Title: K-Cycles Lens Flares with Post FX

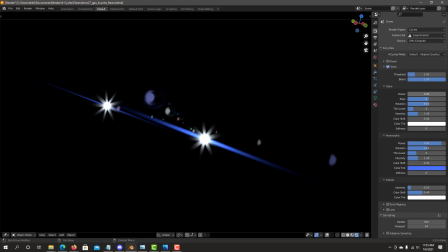So no, we have no glare Let's turn off anamorphic for now We can see that start increasing the power for the glare like a pretty maybe a little bit higher let's go to something like this 0.3 I set up the rays to about 9 I add some sharpness to the rays slight
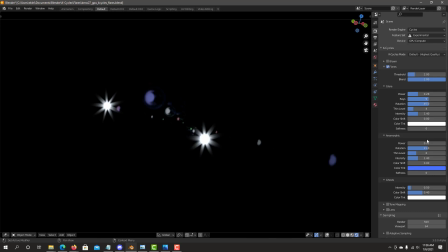to more or less of a thin level of 4 a little higher intensity I kept the light relatively white which makes it with a bloom then we have glare and we can look at how that looks into the scene we can already see the rays coming out from the glare now let's do
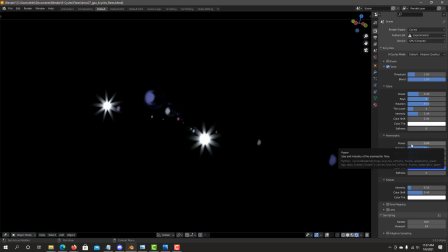the anamorphic let's increase the power, you can see a nice flare, I wanted to have a nice bluish tint for the anamorphic flare also important is I wanted to match the rotation, the rotation normally starts at zero as you can see the car, the angle of the car, you really want to be matching the lights as far as the angle of the car,
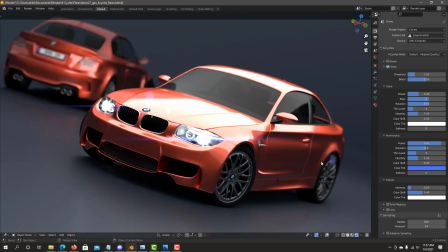so blend my scene back in I wanted to have that angle there so I do increase the rotation these guys are something at that level looks, there's more or less matching There you go. So that gives us the anamorphic. If I turn back the blend to one, we can see the ghost put it at 0.5.
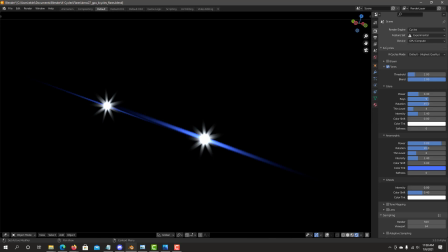This gives you a nice kind of extra visual interest. See there's no ghost. Slide them onto ghost, onto the scene. Depends obviously on the rest of the how it combines with the rest of the scene.
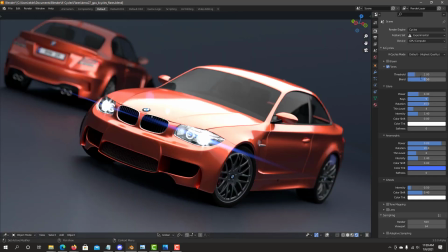Slide color shift. We can go back and blend it back together. And now we have our anamorphic and glare effect. And then we add the bloom. this gives you a much more interesting light headlights and interest on your scene and also added some of the top mapping
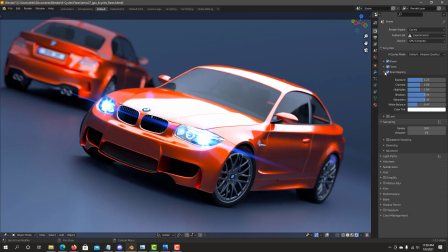effects strong but increase your saturation make the colors a lot more vivid and increase the shadow for the dark areas on the underground and the white
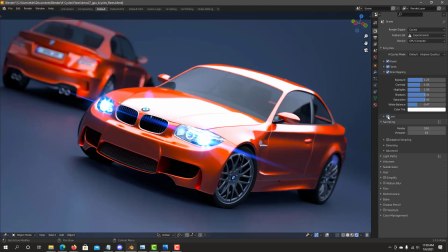balance went to move a bluish color color white balance and added on the lens effect a little bit of distortion and move a zoom in look and with some of the finnet so once you're happy with your settings we go back to the f12 for our final render so as you can see
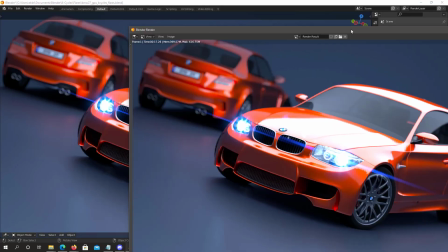we have a pretty good match
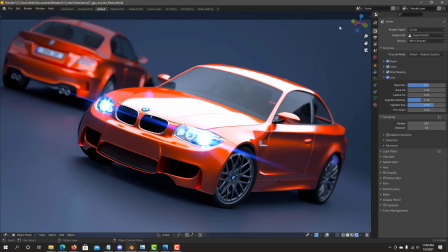on the final render so i hope you enjoy this new k cycles flares feature combined with the rest of all the effects thank you next time